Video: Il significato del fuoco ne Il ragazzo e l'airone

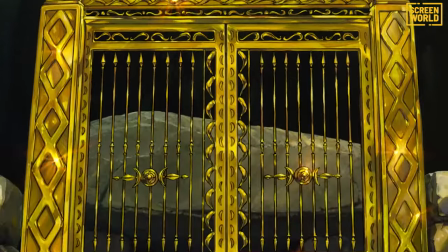(0:02)
Gente di Screenworld, eccoci di nuovo dentro la scena,
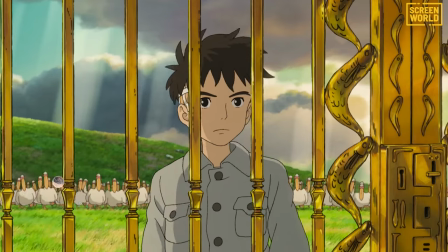(0:05)
la rubrica video che vi racconta le scene più belle e importanti del cinema contemporaneo per svelarvi segreti e significati più o meno nascosti.
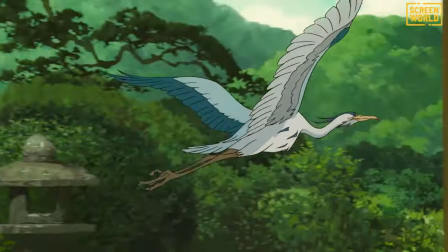(0:11)
Oggi ci dedichiamo al film più recente di uno dei più grandi, se non il più grande maestro del cinema d'animazione contemporaneo,
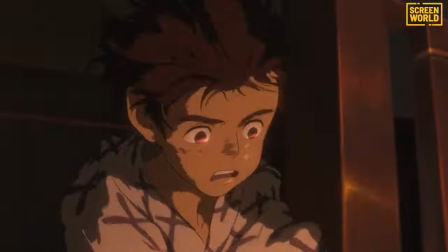(0:18)
Ayao Miyazaki, che ha dipinto un nuovo capitolo della sua riflessione sulla fantasia, l'altrove e l'aldilà e il loro rapporto con la storia,
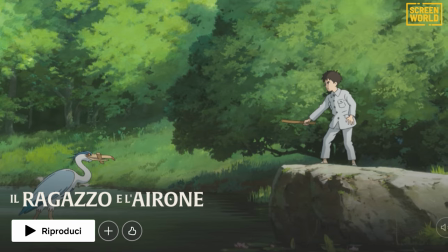(0:25)
un film che ha appena giunto su Netflix. quindi allacciate le cinture preparatevi a volare come
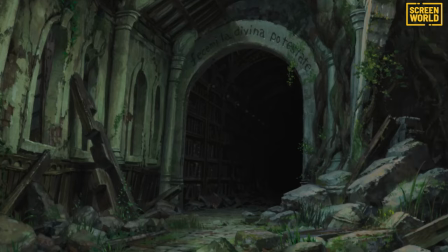(0:29)
sempre con il regista giapponese ed entriamo dentro la scena di il ragazzo e l'airone
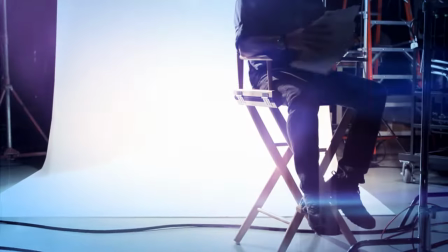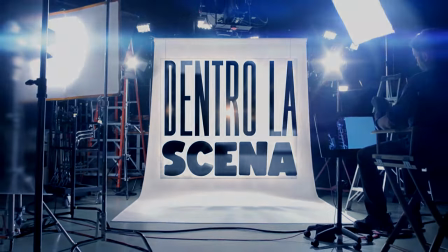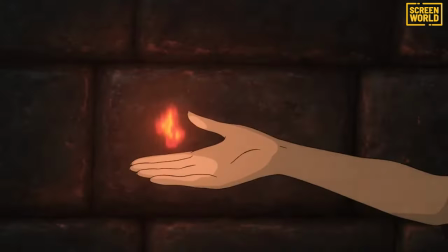(0:48)
raccontare l'aldilà il mondo dopo la morte è un topos quasi irrinunciabile di tutti i racconti mitici ed epici tanto nei classici che hanno
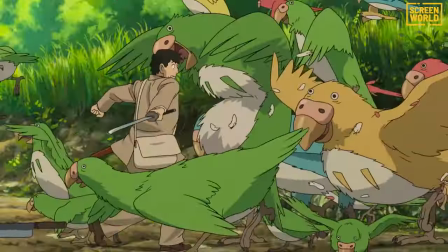(0:56)
fondato la nostra cultura quanto nei racconti più moderni e contemporanei basti pensare al signore degli anelli in questi c'è sempre o quasi sempre un momento in cui l'eroe
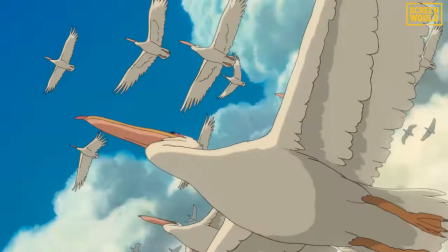(1:05)
fa visita a un mondo che gli ricorda la sua natura mortale o quella dei suoi cari. D'altronde, cosa è la tana del bianconiglio se non un passaggio per l'Ade attraverso il filtro dei sogni?
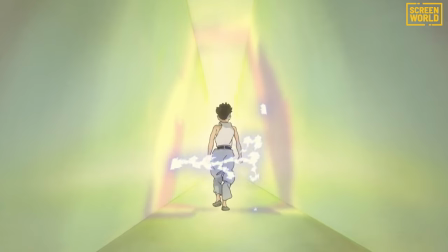(1:14)
Ecco, anche nei film di Miyazaki, soprattutto quelli della maturità, pensati non solo per un pubblico infantile,
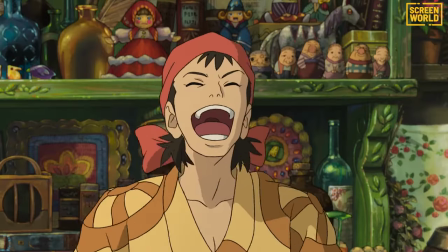(1:20)
la morte e la sua doppia dimensione, sia fantastica che concreta, appare di frequente.
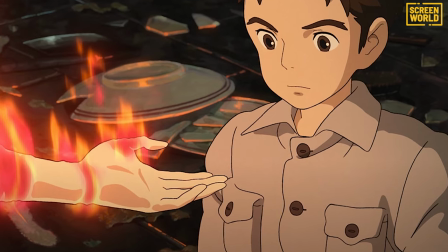(1:25)
In Il ragazzo e l'airone, la morte dà l'avvio al film. Un incendio causato da un bombardamento aereo uccide la madre di Mahito, in una sequenza tecnicamente prodigiosa seppure breve,
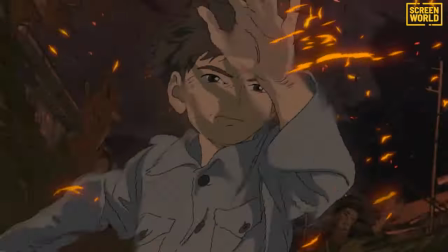(1:35)
tra le più complesse mai realizzate dallo studio Ghibli, che raggiunge una fluidità di movimento strepitosa.
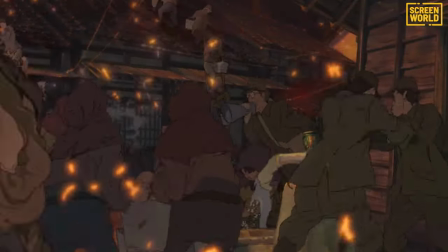(1:40)
Ma non è solo una grande riuscita tecnica, ci sono un paio di elementi che aprono porte dentro il racconto, verso dimensioni espressevi ulteriori.
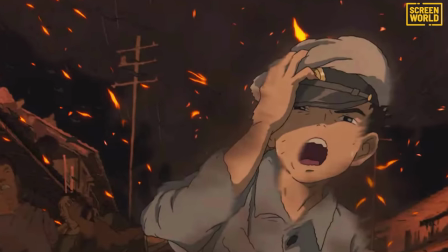(1:48)
La corsa che il ragazzo fa da casa all'ospedale in fiamme, spesso mostrata in soggettiva,
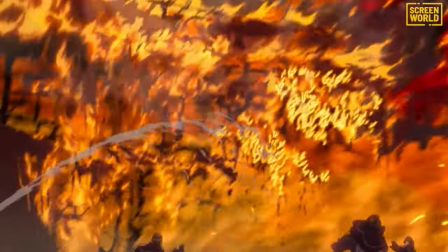(1:53)
sembra far trascolorare il netto realismo del disegno in una sorta di limbo indefinito, una sensazione accresciuta dalla violenza cromatica del fuoco,
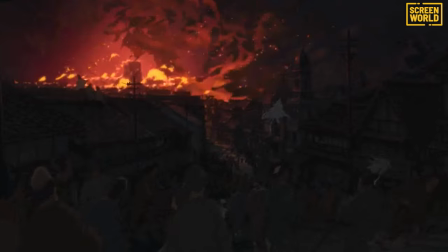(2:01)
che appare quasi come uno strappo tra le dimensioni, un accenno di un altro mondo.
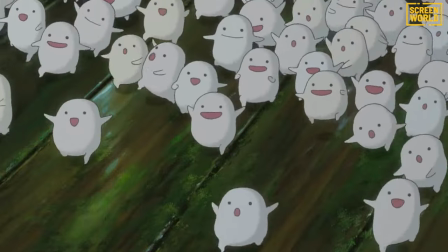(2:05)
Questa sensazione divenne contatto, collegamento verso metà film, quando Maito, giunto nella dimensione onirica e spirituale della torre,
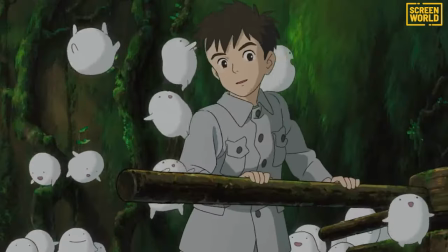(2:13)
fa la conoscenza dei Wara Wara, le anime dei non nati che aspettano di maturare per volare e nascere.
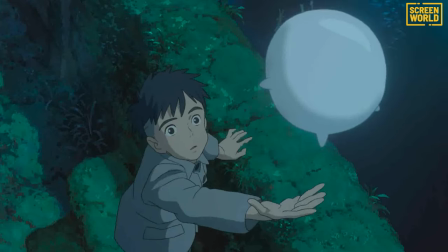(2:18)
La sequenza in cui il ragazzo li vede spiccare il volo nella notte è uno di quei momenti di puro lirismo per cui amiamo tanto il Sensei,
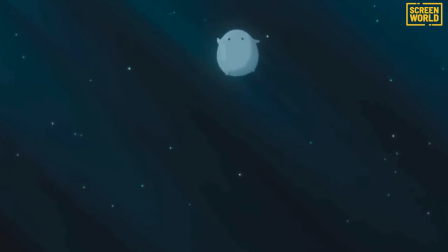(2:26)
con la dolcezza delle immagini, il gusto infantile del character design,
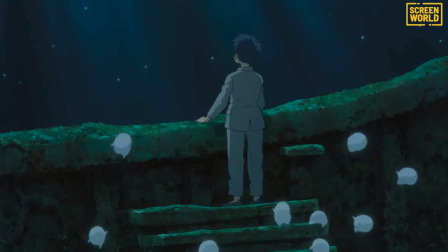(2:29)
le musiche di Joe Esaishi, il simbolismo di chi ancora deve nascere perso nella terra dove ci sono i già morti,
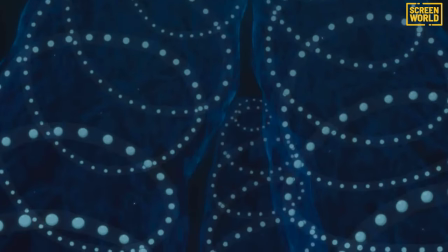(2:35)
quel volo delle creaturine che formano spirali ascendenti simili al DNA. Poi però accade qualcosa, qualcosa di pericoloso.
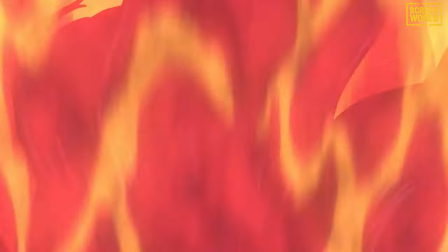(2:42)
Un gruppo di pellicani vola verso di loro e li attacca, li mangia. A salvarli ci pensa Imi, una figura semidivina che ha il potere del fuoco.
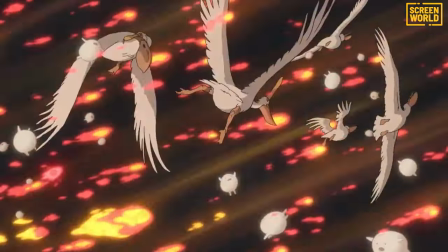(2:51)
Quel fuoco che ha ucciso la mamma di Maito salva la vita di chi ancora non ne ha. Non è semplicemente un rimando simbolico come una rima ma è un rimando narrativo.
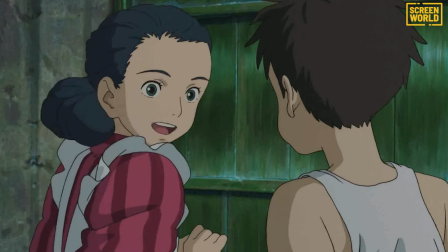(2:59)
Quando nel finale il ragazzo salva la dama e le offre di venire con lui emerge ciò
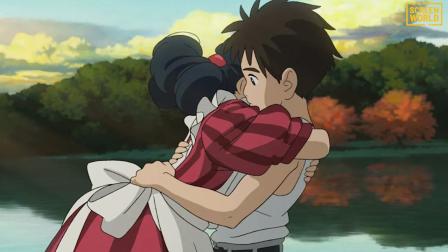(3:04)
che tanto il protagonista quanto il pubblico sentivano fin dalla prima apparizione di Imi.
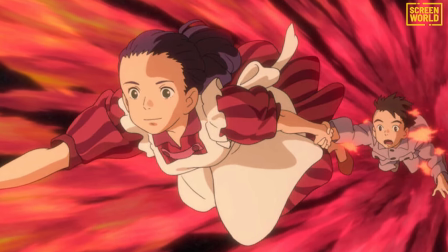(3:09)
Quella donna è una versione di Misako da giovane cioè la mamma di Maito che muore a inizio film e deve restare
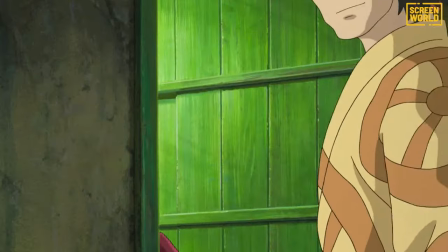(3:15)
dentro la torre per consentire a Iwara Wara di nascere quindi per garantire la venuta al mondo dello stesso Maito.
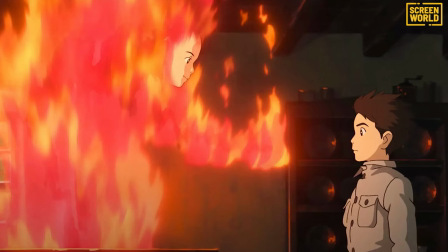(3:21)
Il fuoco toglie il fuoco dà dalla morte alla vita e dove di solito in Miyazaki e nella narrativa di ogni tempo questo passaggio è
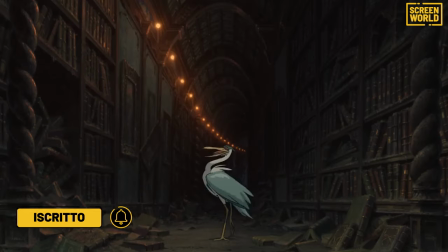(3:27)
garantito dall'acqua e nel ragazzo e l'aerone è il fuoco che come ci insegna il ciclo della vita distrugge per poi far rinascere.